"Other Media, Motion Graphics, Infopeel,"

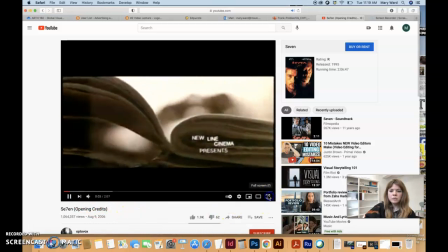This was like kind of an early example of motion
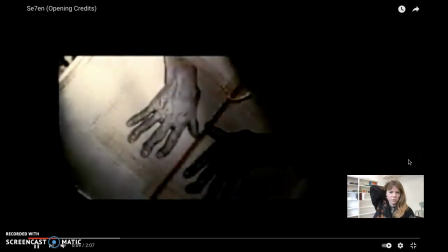graphics done for the title sequence of a movie from 1997,
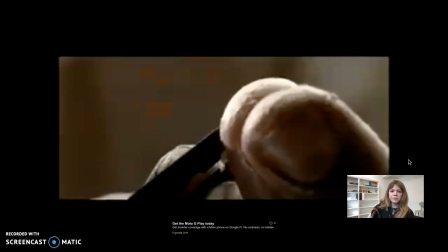I believe, or 95. So the title sequence really has a plot of its own.
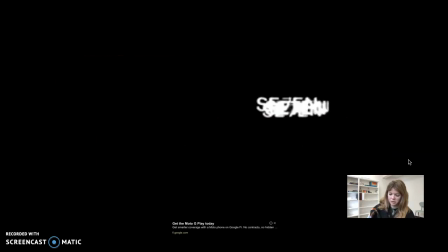You know, this man with bandaged fingers assembles and stitches together a booklet about murder and sexual deviance.
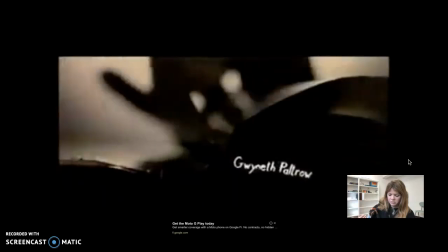And it's got layered images of film clips and spoiled type.
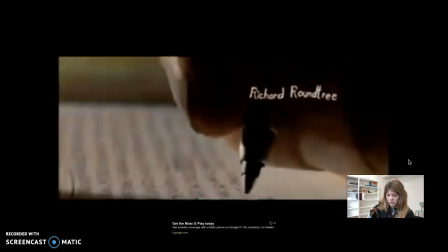And it's kind of a nervous, nervously twitching across the screen, along with the hand-lettered credits.
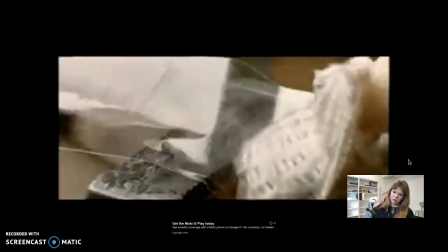And the soundtrack was done by the band Nine Inch Nails, so it kind of goes along with the deviant nature of the movie.
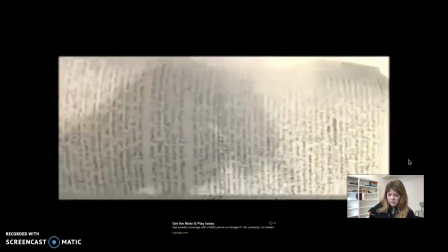And there's a haunting close-up sequence that has a function in the actual script.
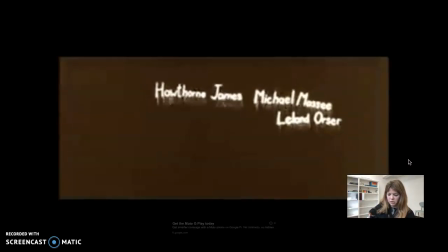It kind of introduces the audience to the mind of the killer, who actually doesn't even appear until 40 minutes into the film.
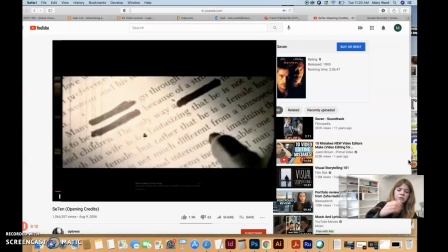So, you know, this is actually being used to kind of introduce this killer's mind to the audience right off the bat,
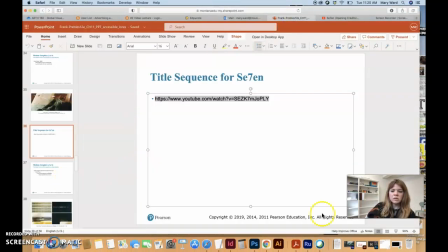basically, which is an interesting use of the title sequence, really.
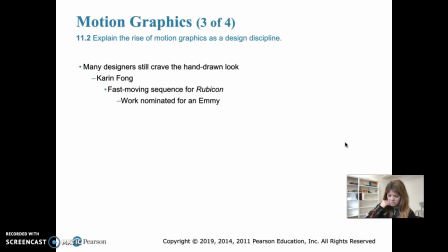Although title sequences are a digital medium, motion graphic designers still crave that hand drawn look. So Karen Fong, she creates a lot of fast moving, revealing sequences, and she actually did this for the television series Rubicon and
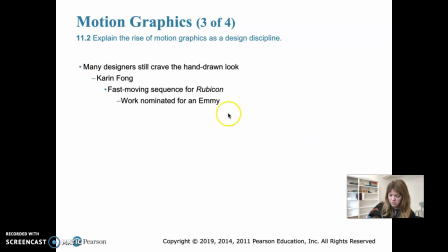she actually was nominated for an Emmy with this and it's basically she did this this is a series
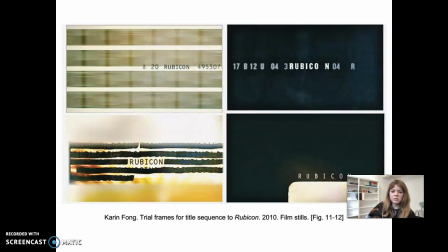of different stills from her opening sequence for this actual I believe it's a television show television series so this is the opening credits for that done by Karen and
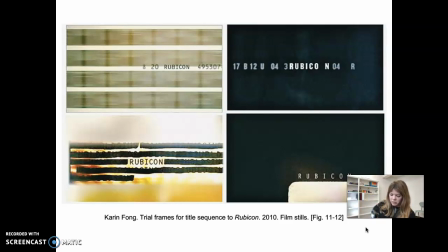it's basically the series is about a main character that investigates a suspicious death, and he kind of begins to uncover a wide-ranging conspiracy. And the title sequence kind of reflects that in how it's designed.
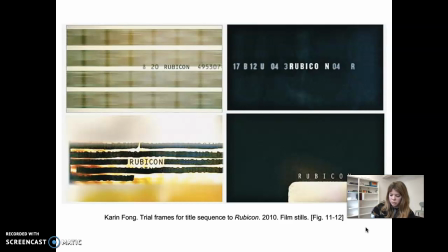The title sequence basically follows a hand-drawn yellow chalk line through lists of data, pages of computer printouts and barcodes, maps, you know, different documents, photographs, and film clips all put together. and definitely the design of that hints at the
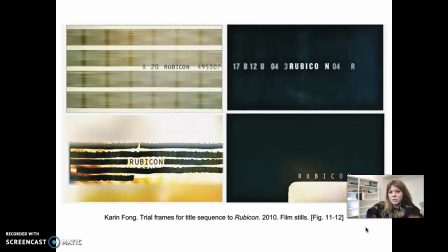main character's search for clues and the various kind of evidence that the main character ends up uncovering in this mysterious murder case. So it's kind of definitely hearkening back to the storyline.
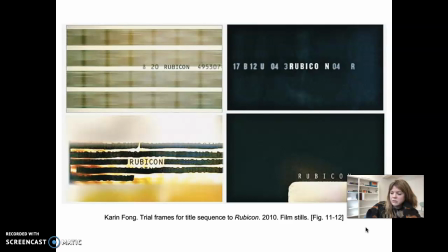And as I said, Fong's title sequence was nominated for an Emmy Award. And she also creates a lot of other motion graphics for various other media, including video games and advertisements.
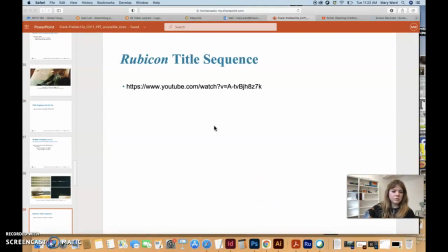We could take a quick look at this. I'm not really going to talk about her other work though.
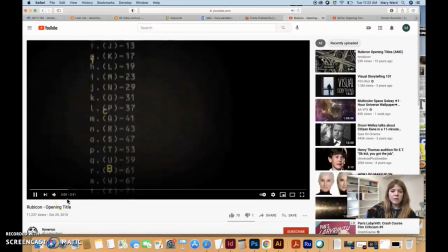You're going to have to read the book to see her other, the artist spotlight on her basically, but you can see how this is being put together.
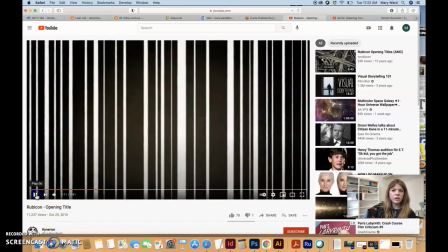so kind of an interesting way of doing that we've already seen stuff like
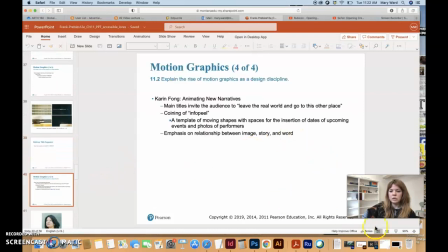this but at the time that this was made you know this was kind of revolutionary way
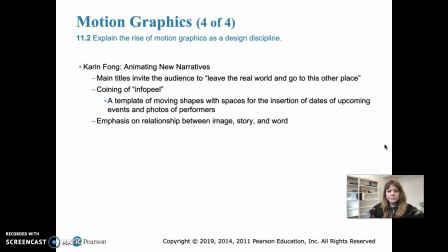of doing it and that's why she won an emmy for it um so let's see we're going to talk about um the info peel next Next,
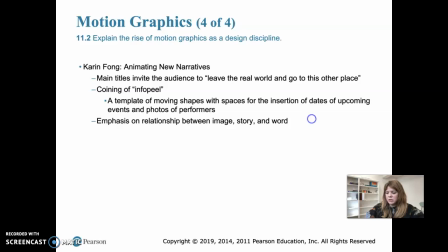let me try and find this. Okay, so one project for the Lincoln Center, this is Karen Fong here,
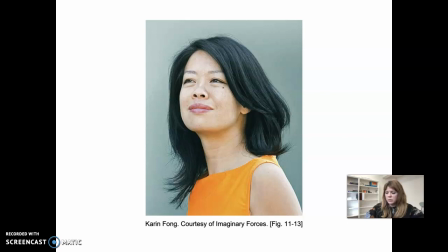but one of her projects for the Lincoln Center for the Performing Arts in New York required kind of coining a new name.